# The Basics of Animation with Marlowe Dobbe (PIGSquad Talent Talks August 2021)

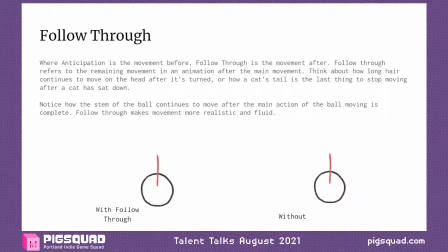The next basic is called follow through. So where anticipation is the movement before, follow through is actually the movement after. Follow through refers to the remaining movement in an animation after the main movement.
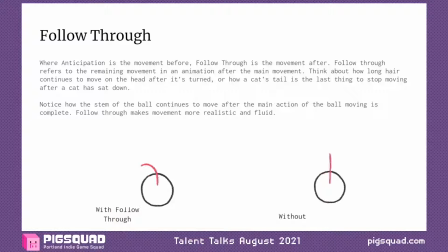So with this one, think about how long hair kind of continues to move on the head after it's turned, or how a cat's tail is like the last thing to stop moving after a cat sits down. Those are sort of things that you would want to animate follow through with. It's movement after the main movement.
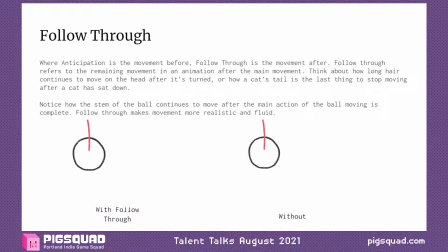So with the examples below, notice how the stem of the ball continues to move after the main animation of the ball moving is complete. So the follow through is making that movement feel a little bit more realistic and a little bit more fluid. Things aren't all just moving at the same speed.
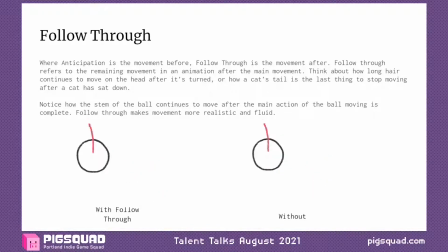Things are moving in the same direction, but they have different speeds at which they move and which they arrive at kind of the destination. And yeah, you can see it's kind of like a nice, really fluid movement here. And on the right, it's like super snappy and kind of looks a little bit unnatural, and it's a little harder to read what's going on with that.
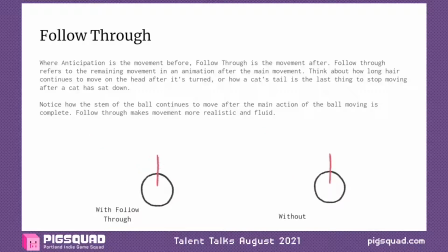So I don't know why I put a stem on this little ball. Maybe it's a hand giving you a flower or a blade of grass or something, or it has a tail. Use your imagination.
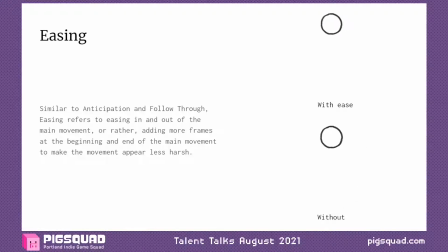And then next, another basic to have in your back pocket is easing. So it's kind of similar to anticipation and follow through, but it just kind of happens in a different spot. Easing refers to easing in and out of the main movement of the animation,
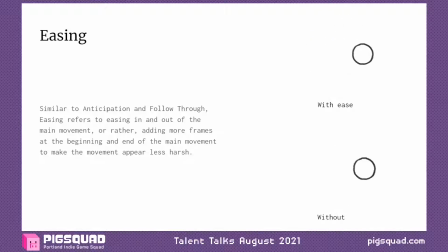or rather adding more frames at the beginning and the end of the main movement to make the movement appear less harsh. So you'll see it's different in anticipation, where when the ball is about to move, it's not really moving back before it moves forward,
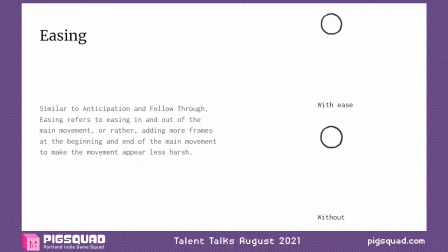but you can see that it takes a little bit longer to go into the main motion and a little bit longer to ease out of it than the example at the bottom that does not have any easing.
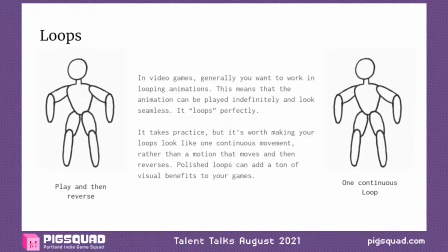And then next, I'm going to talk a little bit about loops. This isn't really like a basic principle of animation, but it's something that's really handy. In video games, generally you want to work in looping animations. So this means that the animation can be played indefinitely and look seamless. In other words, it loops perfectly.
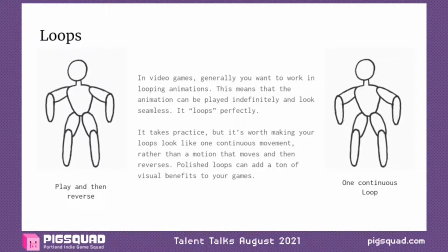It does take practice, but it's worth making your loops look like one continuous movement rather than a motion that moves and then reverses. Polished loops can add a ton of visual benefit to your games. So loops are going to be things like kind of this example here, which is like an idle animation or a walk animation.
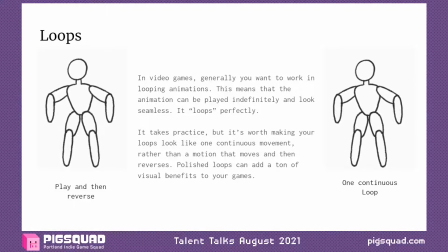Generally in games, things tend to loop more than they play just one time. So it's a good thing to practice. And here I have an example of this kind of paper doll puppet animation. It's actually very scary now that I look at it. It's kind of like Slender Man-y.
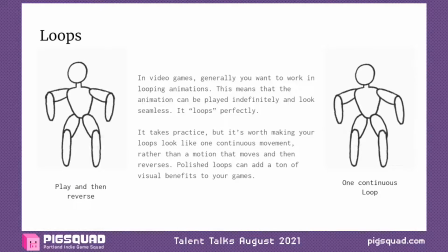But on the left, I have an example of like an animation that just plays and reverses. So you can see it just kind of like the body goes down and up, the arms move down and up, and you can tell where it's looping and where it's reversing. It's kind of just going to one point and then playing the animation backwards until it's back at the beginning.
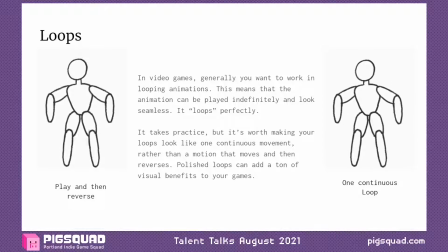And on the left, this is more of a continuous movement. So there's not really any movement that is playing forward and reversing. Everything's just kind of moving very fluidly. I'm not really just like going to one spot and reversing it. I'm kind of playing with each of the different joints and making sure they feel a little bit more fluid.
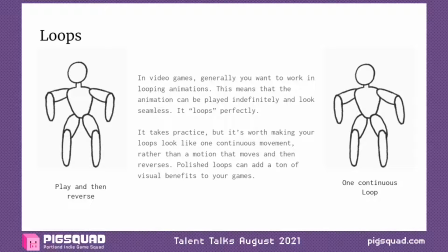So you can see it's just a bit more of a natural movement, even though it's still a scary paper doll person. You can tell that it looks a lot more fluid and a lot more natural, and you can kind of get a lot more personality out of it if you work on those kind of things.
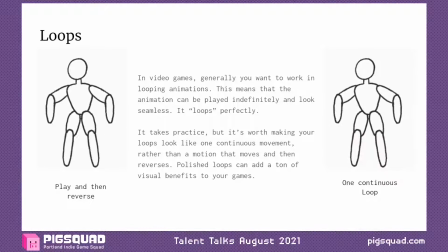So loops, make them natural, highly recommended. Put that little extra work in.
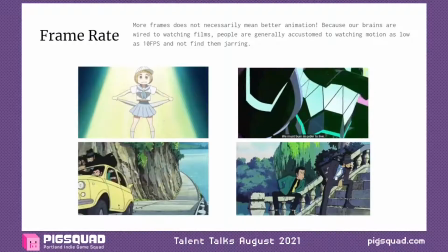And now I'm going to talk a little bit about frame rate.
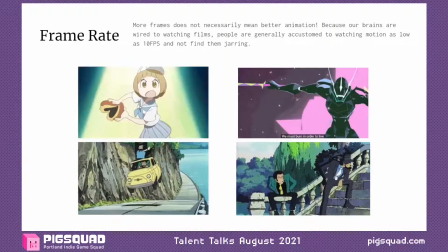So this is a question I think that gets asked a lot by people who are kind of just starting out with animation, is what frame rate do I animate at?
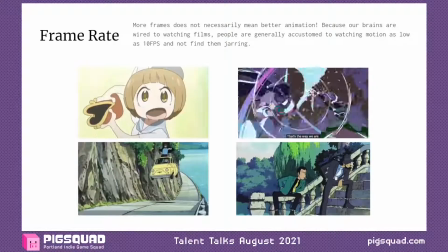And the answer is kind of up to you. More frames does not necessarily mean better animation.
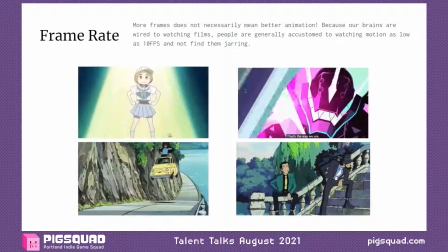It will kind of just mean more fluid animation. Because our brains are wired to watch films, people are generally accustomed to watching motion at as low as 10 frames per second and not really find them jarring.
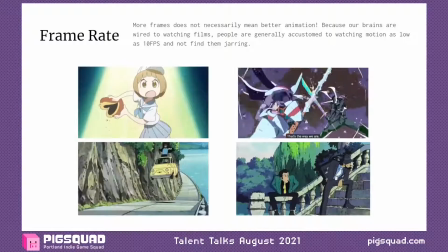I've got some examples here.
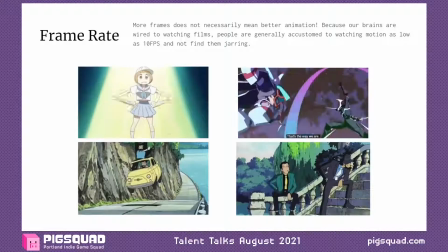I'm betraying how much anime I watch, but on the top I have two examples from Studio Trigger properties where
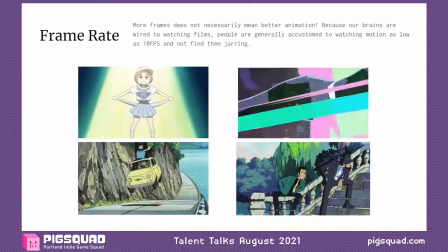on the left you can see there's like 2 to 3 frames of animation happening like per second with this animation.
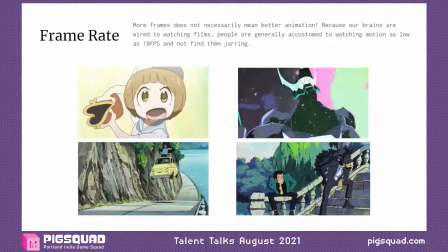And on the right is Premiere,
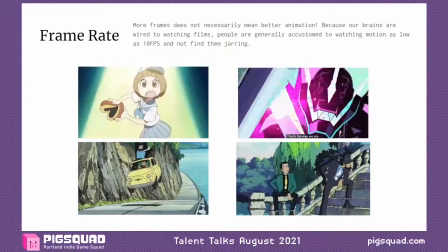which has a lot of moments in that movie where they kind of get away with really low frame rate by drawing really dynamic poses,
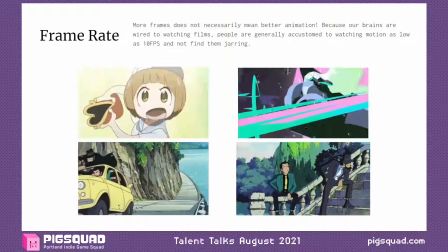and you can really follow the action by just following the poses. It's a really good stylistic choice, and they pull it off really well.
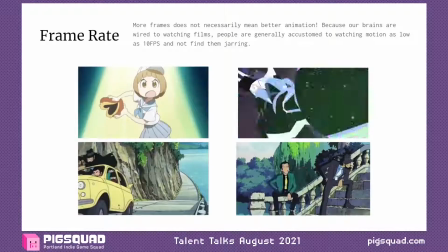And in the bottom, I have 2 examples from the Castle of Cagliostro, the loop on the third movie.
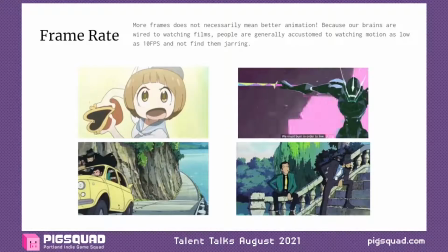And you can see on the left, it's like a really exciting, like really well animated car chase scene.
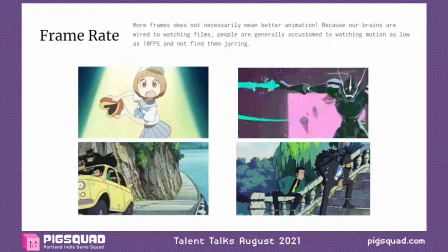But when you slow it down, like this humongous action is only 3 different drawings.
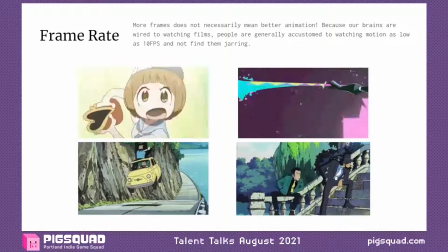And on the right, even like it's a bit more fluid of emotion, but it's still pretty low frame rate, but you really can understand what's happening there.
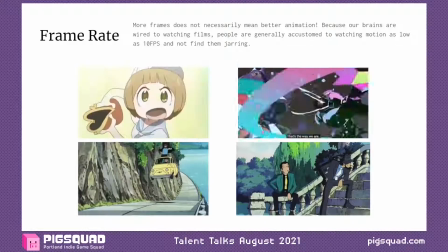And I should also say I'm using a lot of just 2D examples in this talk, but all of this applies to 3D as well.
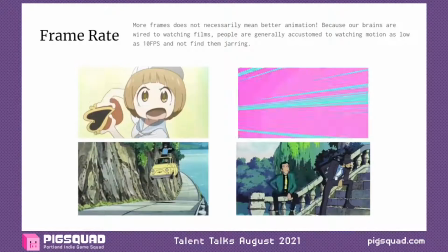So when you're choosing your frame rate, yeah, it's kind of up to you. It can be a stylistic choice.
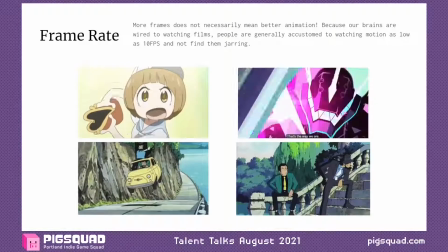You can, be working in 3D,
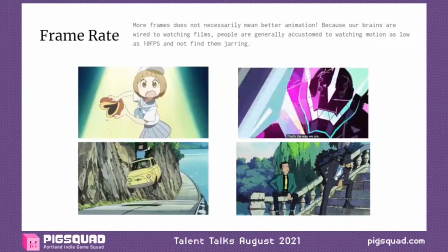and it's a lot easier to export things at 60 frames per second than it is to necessarily draw 60 drawings by hand to fill 1 second of animation.
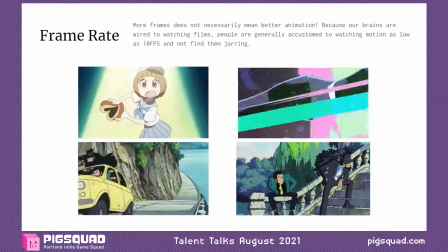If you're doing 2D animation and you choose to do 60 frames per second, God help you.
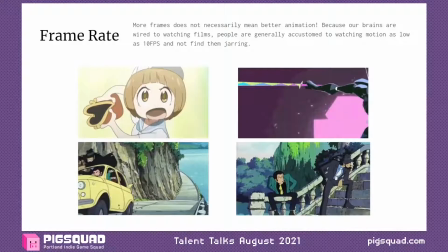I tend to work at 10 frames per second when I animate in 2D. But yeah, it's kind of up to you.
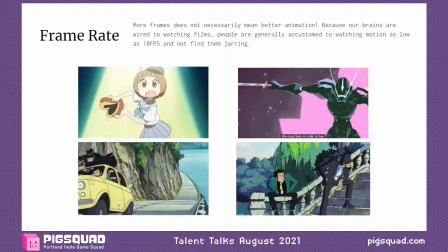You can do whatever you want with that as long as it feels expressive and you feel like you can get what you want across.
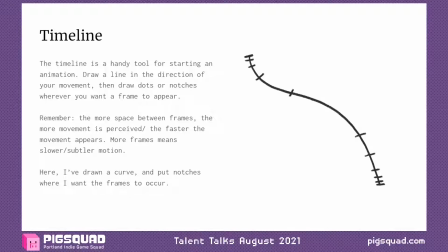So I'm going to kind of go through a really quick process of just like how I would break out and draw a really simple animation. So the first step is to draw what is called like a timeline. It's a little bit different than like what they call the timeline in a software if you're using some sort of software to draw.
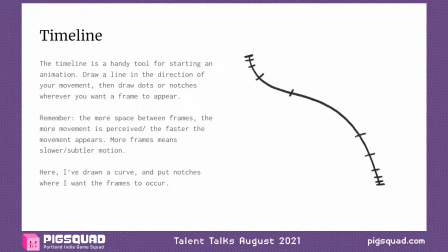But a timeline is a handy tool for starting an animation. So you'll basically draw a line in the direction of your movement that you want. Then you're going to draw lots of little dots or notches wherever you want a frame to appear. So it's kind of like a guideline.
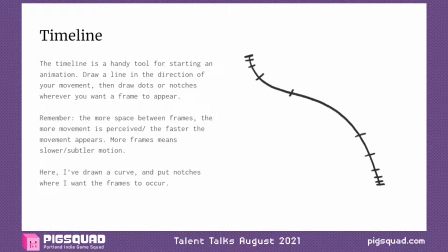It's like a rough sketch. And remember, the more space between frames, the more movement is perceived / the faster the movement appears. So more frames means slower, subtler motion. We saw that with the easing example. And less frames further apart means a lot faster and a lot more motion.
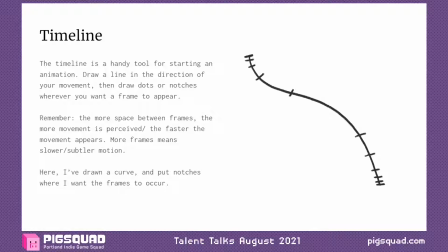So here I've drawn a curve and I put notches where I want the frames to occur. I've done a little bit of a mix of a lot of little frames together and then some that are pretty far apart so we can see the difference. And then the next step that you're going to want to do is called keyframing.
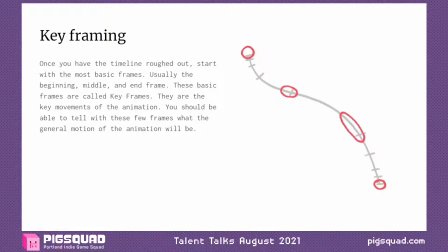So once you have your timeline roughed out, you're going to start with the most basic frames, usually something like the beginning, middle, and end, or just sort of whenever, a character's pose really changes or some sort of important motion happens. These basics are called keyframes. They are key movements of the animation.
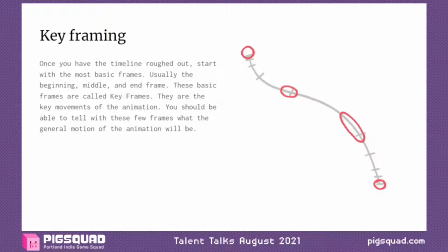So with keyframes, you should be able to tell with these few frames what the general motion of the animation will be. So it will look really choppy if I just played 4 frames. But by looking at these 4 frames, I can understand where the beginning of the animation is, where the end is,
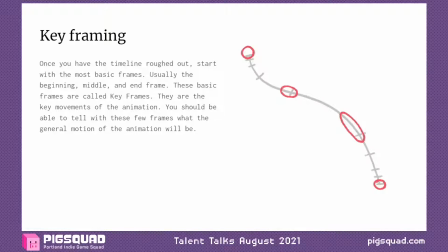and a little bit of what happens in the middle, and sort of where that long kind of smear frame is going to end up being. And then when you have your keyframes finalized, it's then time to draw all the frames in between those.